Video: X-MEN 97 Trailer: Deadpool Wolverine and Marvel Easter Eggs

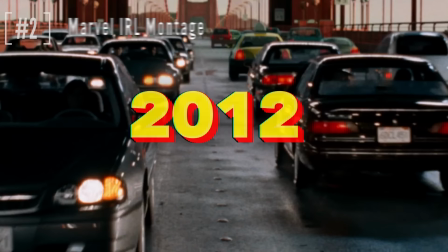[4:09]
They start out with a montage going backwards in time, like it's a bit of a Loki Season 2 kind of reference,
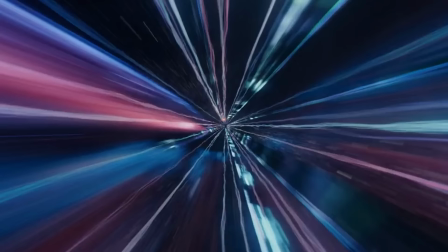[4:15]
or Loki Season 1 with them going through the timeline, just going back to the events of the original series in 1997,
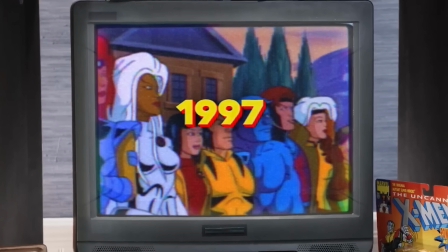[4:21]
because that's the year when the original series was canceled. They would have done Season 6 in 1998 had it not been canceled.
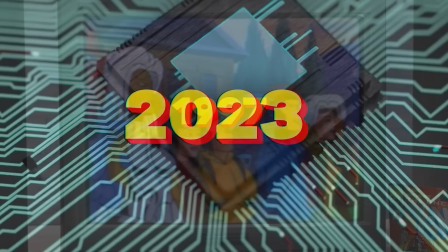[4:28]
They also use this reverse montage to show you how technology and culture has evolved.
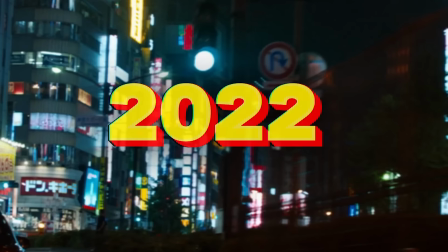[4:33]
2023 is just a random microchip. 2022 is a generic night shot of Japan for some reason.
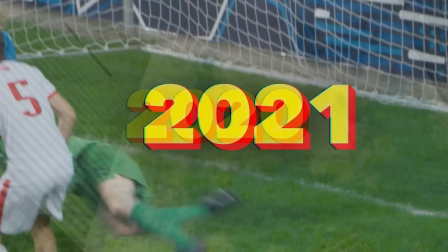[4:38]
Some of these are just generic shots of different cities. 2021 is of the World Cup from that year.
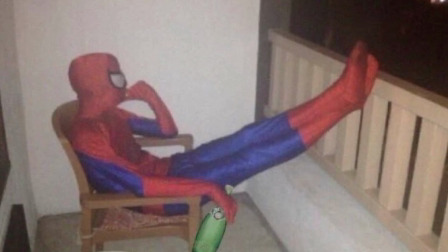[4:44]
2020 is just a random cityscape. I'm not sure which city this is. It might be New York City.
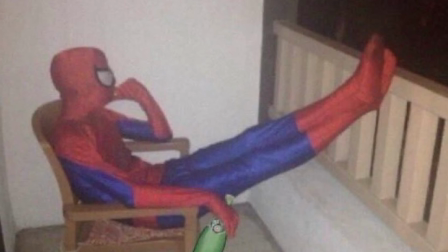[4:49]
Everybody remembers the big event, quote unquote, that happened in 2020 around the entire world.
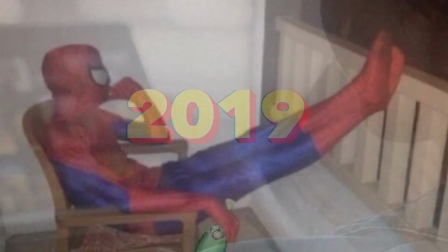[4:54]
It was not a good event. 2020 was the beginning of dark times for that couple years.
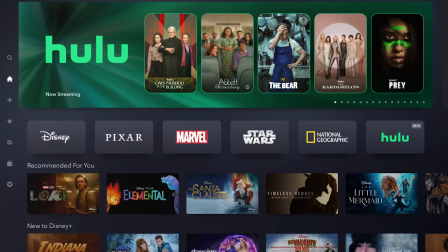[4:59]
2019 is a shot of someone browsing Disney Plus, streamer, haha, because it's the year Disney Plus launched.
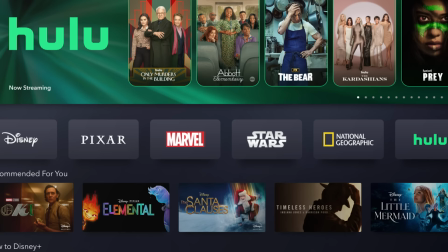[5:04]
It's meant to represent the rise of streaming television as opposed to traditional broadcast television, which the original X-Men show was.
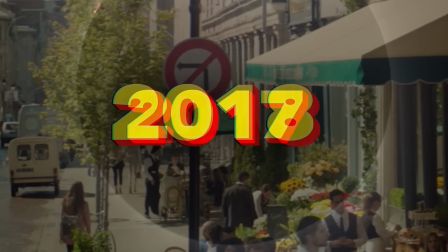[5:12]
2018 seems like a shot of Italy, maybe France, not sure about the city. I think this is France.
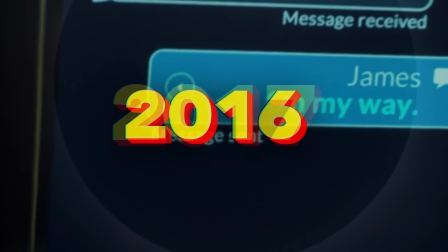[5:17]
2017 is a shot of the solar eclipse from that year.
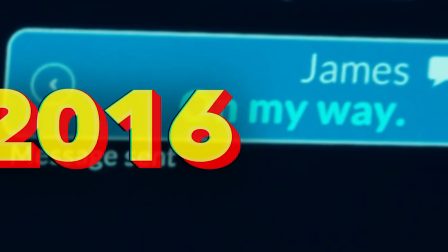[5:20]
2016 is just a generic shot of someone texting to show the evolution of modern smartphones since the time of the original series.
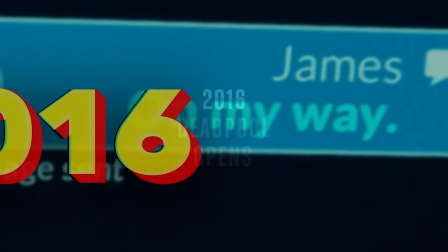[5:26]
You could look at the James here as a James Hallett Wolverine reference, though. 2016 was the year the first Deadpool movie came out.
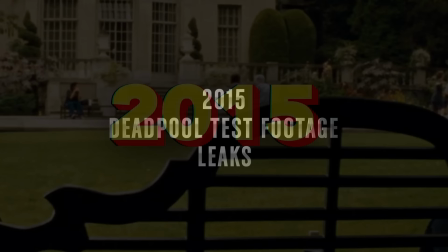[5:34]
2015 is just a generic shot of a city park, not sure which city this is.
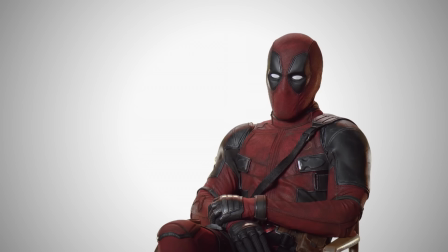[5:38] We have no idea how that happened, but I promise you, I'm looking into it.
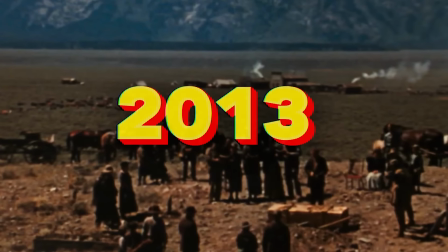[5:43]
2014 fireworks seem like another New Year's generic shot. 2013 weirdly seems like the scene from a movie set in the Wild West of the 1800s.
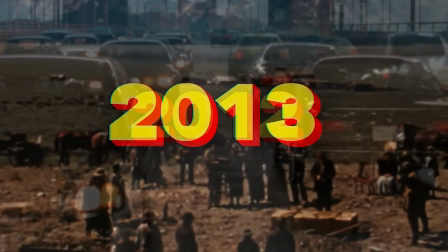[5:52]
I'm not sure which movie this is supposed to be or why they use this for the 2013 representation.
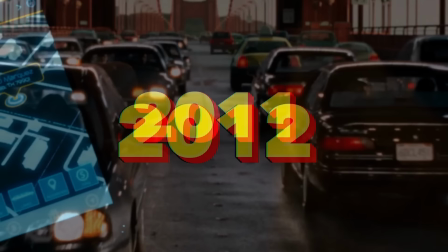[5:59]
2012 is a shot of cars crossing the Golden Gate Bridge in San Francisco. The car years are from that era.
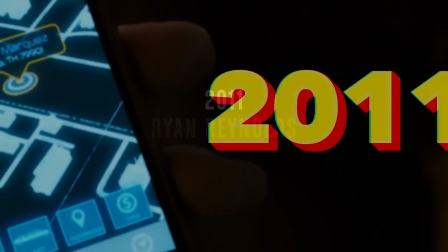[6:05]
2011 is another smartphone scene of someone checking their GPS map for directions, but it's a more primitive version of that.
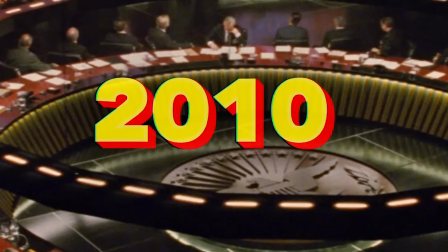[6:14] Nope, that didn't help things.
2010 seems weirdly like a shot of Dr. Strangelove in the war room with them about to launch nuclear weapons, but it's in color.
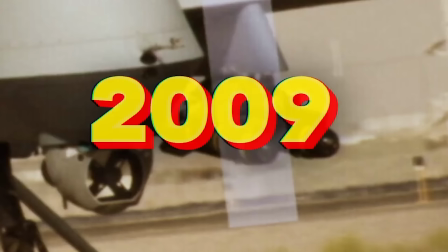[6:22]
Not sure why they used this shot for that year either. 2009 is a shot of a military drone to show the evolution of military technology since the late 90s. That's also the year Wolverine Origins came out.
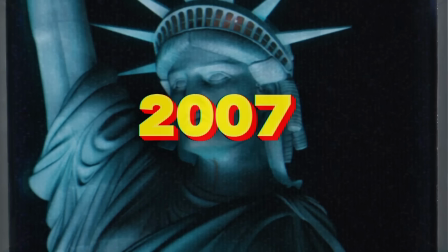[6:37] Yeah, that was not really what we had in mind.
2008 is a shot of the San Francisco Bay in Alcatraz.
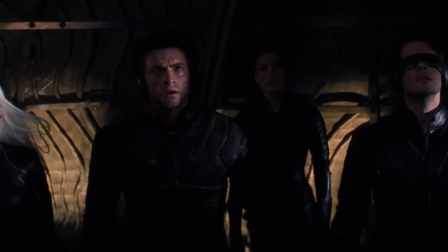[6:44]
2007 is a shot of the Statue of Liberty in New York City, also prominently featured during the first live-action X-Men movie.
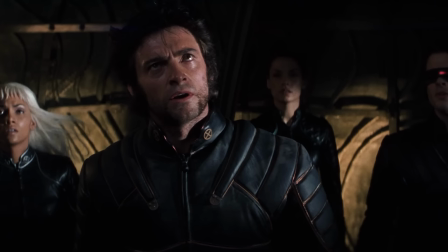[6:50]
Most of those actors are coming back in Deadpool and Wolverine.
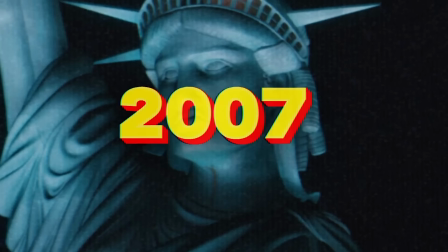[6:54]
And notice around this year, you start to see scan lines appearing on the TV screen as if someone is watching the montage on a CRT TV,
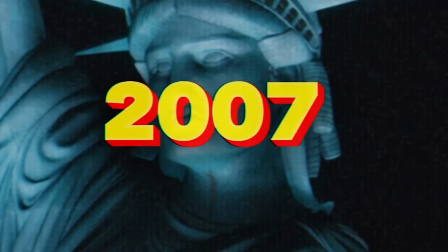[7:02]
and the TV is just shifted from flat screen to CRT because flat screens didn't really become the majority until around this period.
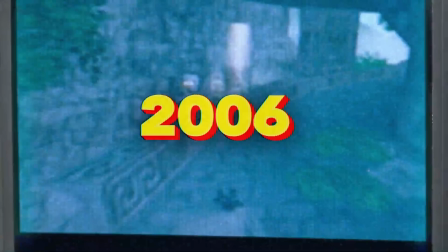[7:09]
Before this, it was more common for people to have CRTs in their homes. And as the years continue to roll back, the camera keeps pulling out of the TV frame,
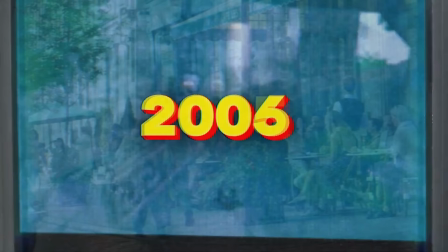[7:18]
revealing more of the CRT in the aspect ratio changing from widescreen to 4x3.
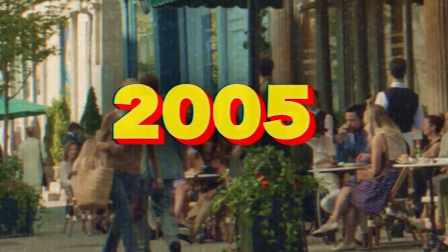[7:23]
2006 just seems like generic surveillance footage. 2005 also seems like surveillance footage of the same cafe in France that we just saw in a later year.
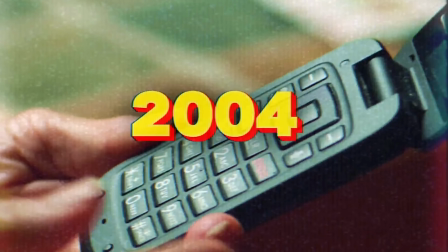[7:32]
Not sure why they're doubling up footage. 2004 is a flip phone to show the backwards evolution of cell phone technology. They just started development of the iPhone in 2004.
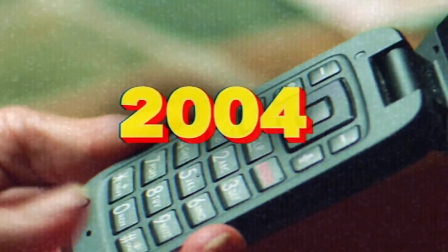[7:41]
It wasn't released till a couple years later, so smartphones like the iPhone or Android phones didn't really become a big thing till like the late 2000s.
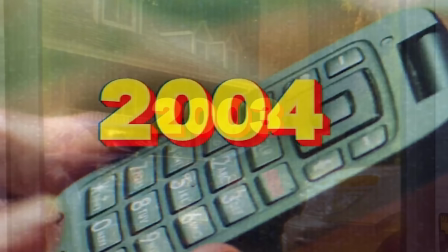[7:50]
Around this period, flip phones and like Blackberries were way more popular. I remember having a Blackberry around this time.
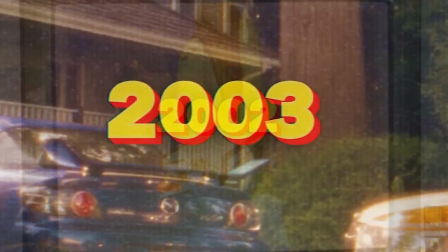[7:56]
2003 is a random shot of an American house with a Mazda Miata from that era. 2002 is another space shuttle launch.
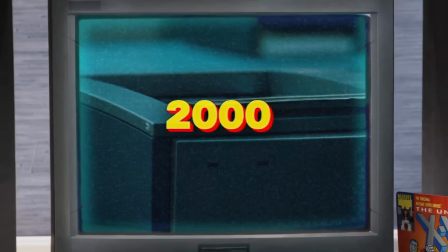[8:03]
2001 is the Capitol building in Washington, D.C. The year 2000 is a fax machine.
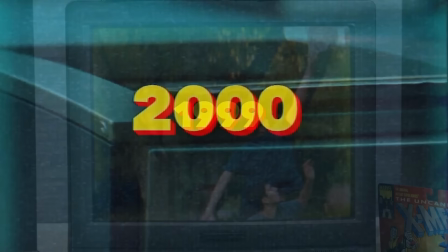[8:09]
Remember when everybody used fax machines?